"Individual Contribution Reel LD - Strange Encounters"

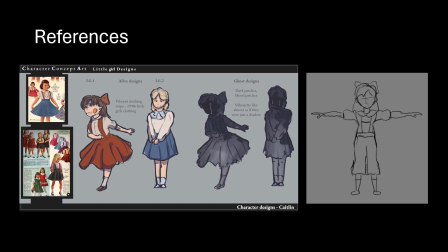3s
So I started by altering the ghost girl design to have dungarees instead of the skirt because it would have been difficult to drape, and if it were to be animated it would be a lot more difficult to do, so I changed it to the dungarees that you can see there in the sketch.
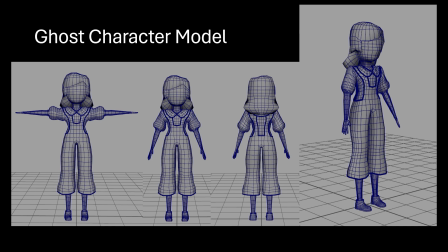20s
So this was the final model, and as we decided to only use it for one shot, we posed the arms, and the bow I found confusing, and because it was mainly used as a silhouette, I left it out. I used box modeling to achieve this, and I did keep looking at the other character as reference
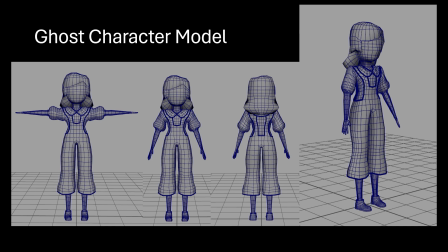38s
to get that stylistic shape of kind of the trousers and that kind of like thickness, weight to it that I liked. To get the clothes mesh, I just separated from the body that I'd made previously, and then sculpted it from there. So we've got the shirt and the dungarees.
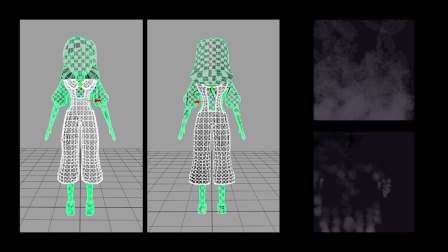59s
So this is the UVs, and using create from camera, and then I cut the seams and then use create from camera again to kind of get a nicer UV layout that looks right on the character. And I use Clip Studio Paint,
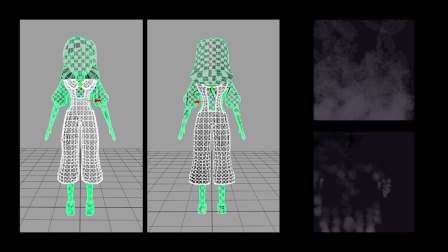73s
and I've removed the UV template from the image so it looks right on the character. Don't get any confusing lines. Yeah, and just use, I think, one brush and a few different tones to create the textures for the character.
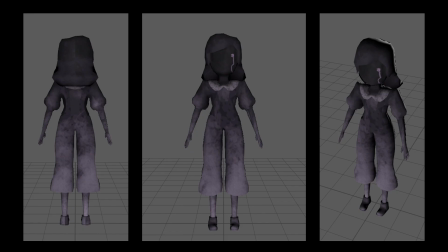84s
So yes, this is the final character there, and I was quite pleased with the kind of ghostly gradient look, and I think it looked really good with the powdery brush texture as well. So this was the set design.
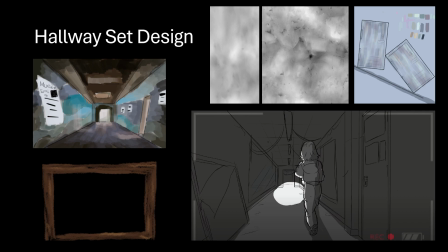98s
I kind of mainly looked at the color key and the storyboard as my main references, and then there I've also put the textures that I used, they were used in other scenes so that they will kind of fit the same kind of visual language, and the frame I did in Photoshop.
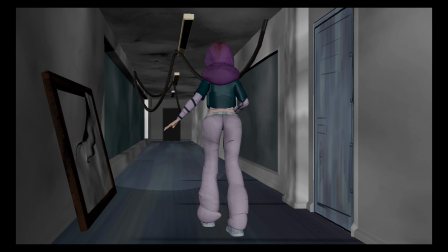115s
So this is the hallway set, and I applied the textures and up the roughness on them so I didn't get any strange shining from the lights. And I stuck to the sort of greyish blue colour palette to fit in with the gloomy kind of cold tone of the scene.
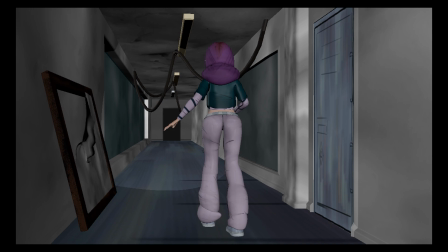128s
My version goes into a dark spot, and I just thought it was a bit more ominous. I beveled the sharp edges on the walls and frames as well. That's something I was pulled up on, and I used a transparent sort of reflected layer to kind of give the impression of glass.
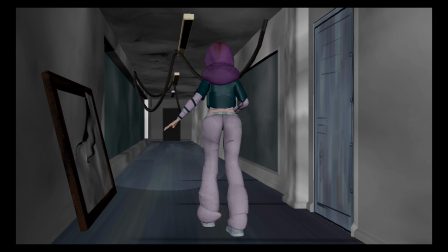141s
To get the wire, I attached a cylinder to a CV curve, and then I just extruded and added divisions to kind of make that cable. And this was taken just before I imported the detailed lights as well. And that is a screenshot of the final render.
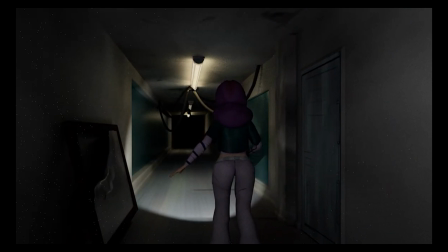155s
I liked how the kind of yellow light seems more eerie, I think, because it's contrasted with the stark white torch beam. And I also did have to use another light. I used an area light just so that we can see the character properly.
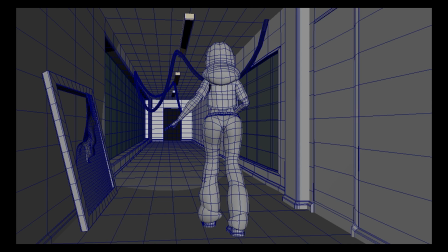169s
And then there's the wireframe, just so you can see the sort of the bezels and details in there.
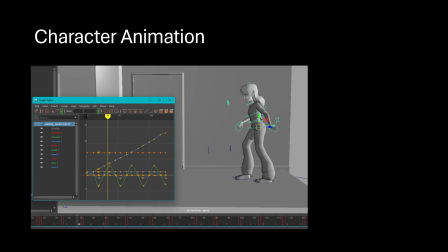176s
So for the girl character, I started animating the walk with the waist, and then sliding the feet along, and then after that adding the arm movement. And then after that I kind of went into more detail, and I delayed the sort of hip movements to give a sense of weight.
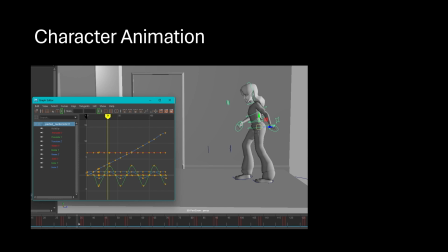190s
And I changed the left hand position for more dynamic posed, and I just think it gave her a better impression of sort of creeping around tentatively in sort of abandoned space.
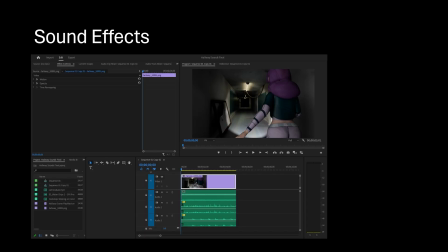199s
And then the last thing I did was sound effects in Premiere. I did the camera buzz, the dripping sounds and footsteps, and I think just really added to the empty, abandoned kind of setting. I adjusted the volume of all of them as well so that everything was audible and nothing was too sort of stand out or overpowering.
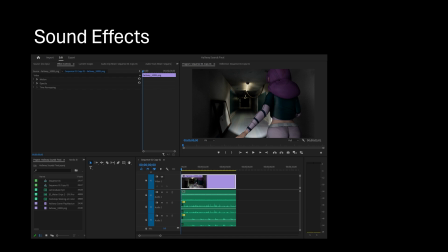217s
And then I could send it to the media encoder to get the MP4 file to be put into the final trailer.